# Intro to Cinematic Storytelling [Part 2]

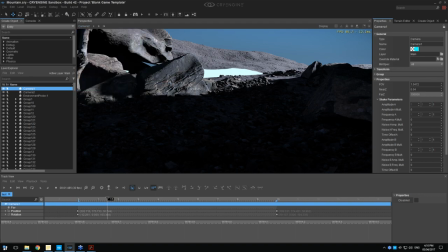69:30 Then I think I'll just go fly around with this camera by adding it to track view.
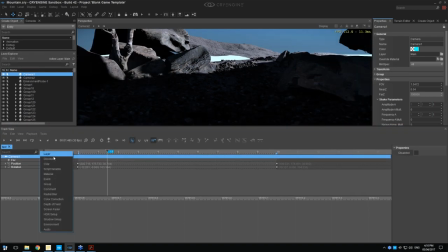69:41 And selected. Oh yeah, you can hit select current camera from here. Well, you can just grab it from the level explorer if you know where it's called, yeah? Yeah, you can just, I think you can just...
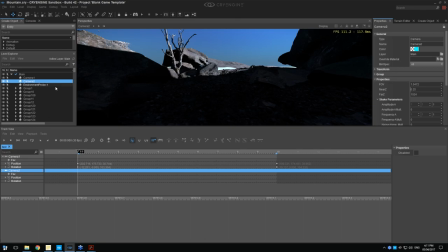69:56 Don't go crazy. Drag and drop is not there yet. Not there yet. One day we'll have a nice drag and drop from here to here, but we're not quite there. So if you hit this record function, you can then... you have to actually unlock the camera movement here from the camera menu.
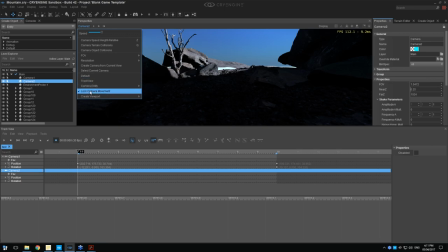70:14 And once you've done that, you've actually got control over the camera.
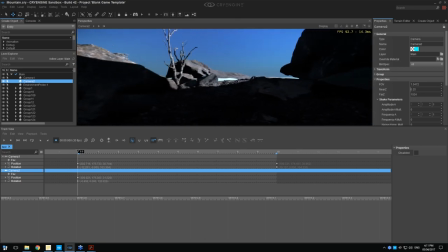70:17 And so what I'll try and do is find a nice area to film from.
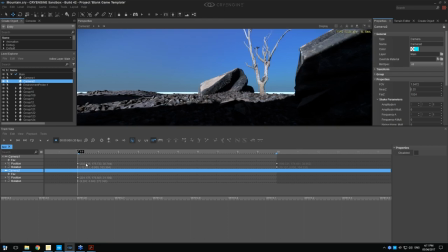70:27 I'm going to just add a key at the beginning there for field of view. And usually in my scenes, I try to make the field of view very low. So maybe even something like 15, something like that. Just because that way is very...
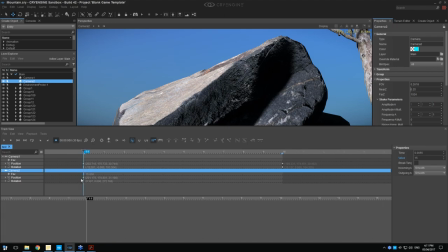70:44 it's actually most film cameras are using something like 10 or 15. You know, if you look up, there's actually, I think in my cheat sheet, I have a list of the FOVs from the game translated into real-world FOVs, or, you know, vice versa.
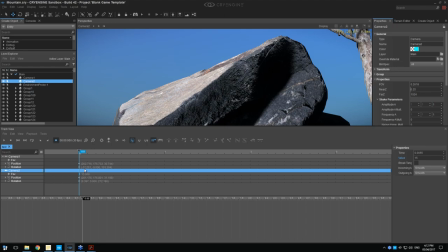71:00 The real-world FOVs of, for instance, like a 50mm camera, 50mm lens or a 35mm lens translated into the game FOV, and just how that looks, and you know, it's usually actually field of view values of, you know, like 10 to 15. It's even lower actually sometimes, so like 7 FOV.
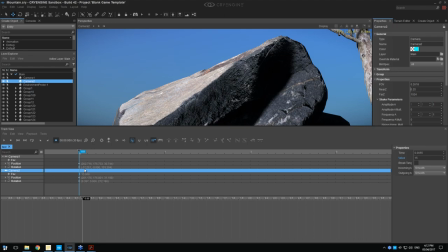71:19 So much lower than you'd actually think. So that's one way you can really add some realism to your shots and make it look more movie-like, is just lowering FOV down. And I think it's one big, I think quite a big mistake that newcomers make is that they're usually not doing that.
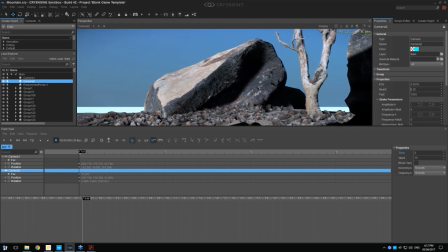71:37 They're usually still having like a 60 FOV camera. So okay, we have something like this where the, yeah, it's creating a nice negative space, I think, roughly. We have the tree there, we can kind of move around, and
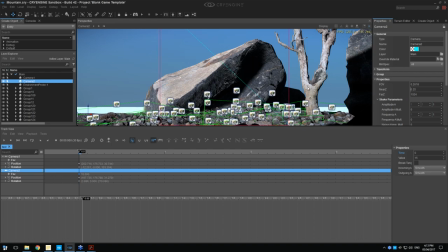71:56 what I usually do is, you know, once I have the placement kind of right, I can kind of go in and like figure out exactly how is the negative space working. You know, do I want some more of a gap there, or exactly what's going to help the image. I think what is quite nice in this one is this rock, but I think actually it's a bit too far, it's a bit too centralized. So just maybe move that a bit to the left.
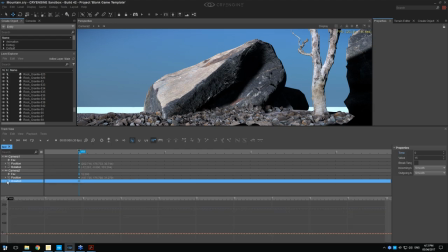72:25 To do that, I usually just either go in and do
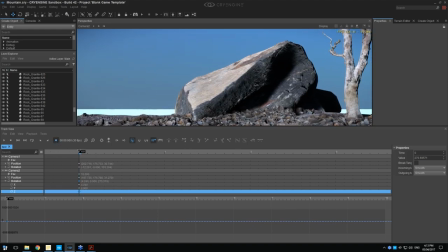72:32 the record function, or I can just directly modify the keys. So that's frame it like something like this. In the camera settings, I can change this FOV setting here to make that
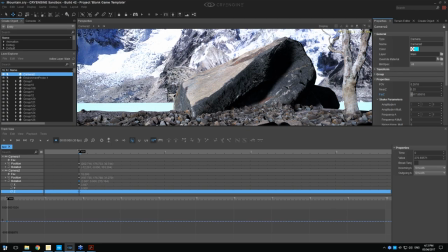72:47 even more massive, that we can see everything in the distance. This is something you can just amp up really, really far. I think in Robinson we were mostly having like 100,000 FOV clipping. So in CryEngine you can really go crazy with that. There's just no, there's not really a limit to it.
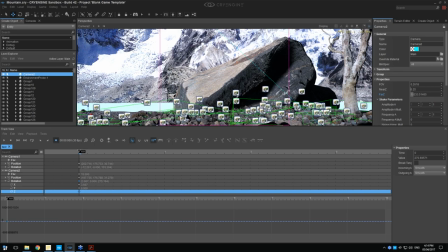73:05 Make sure I turn off the record function before I do anything. Mm-hmm.
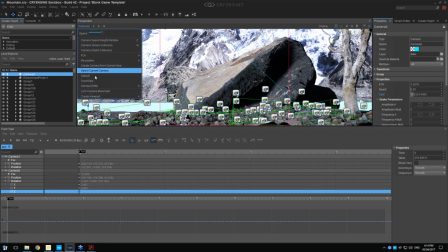73:11 I have these big background planes, but I think what I'll do in this shot is just, these are just massive planes.
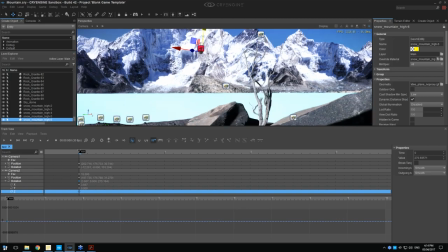73:20 And in this one I'm just going to turn off the ocean. And then I think I'll move this down a bit.
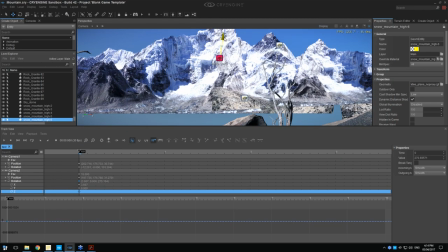73:27 Yeah. So you can see the
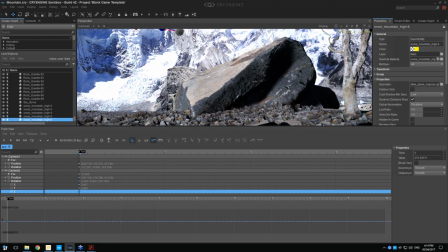73:33 background there. Then I usually am just making stuff for the shot directly.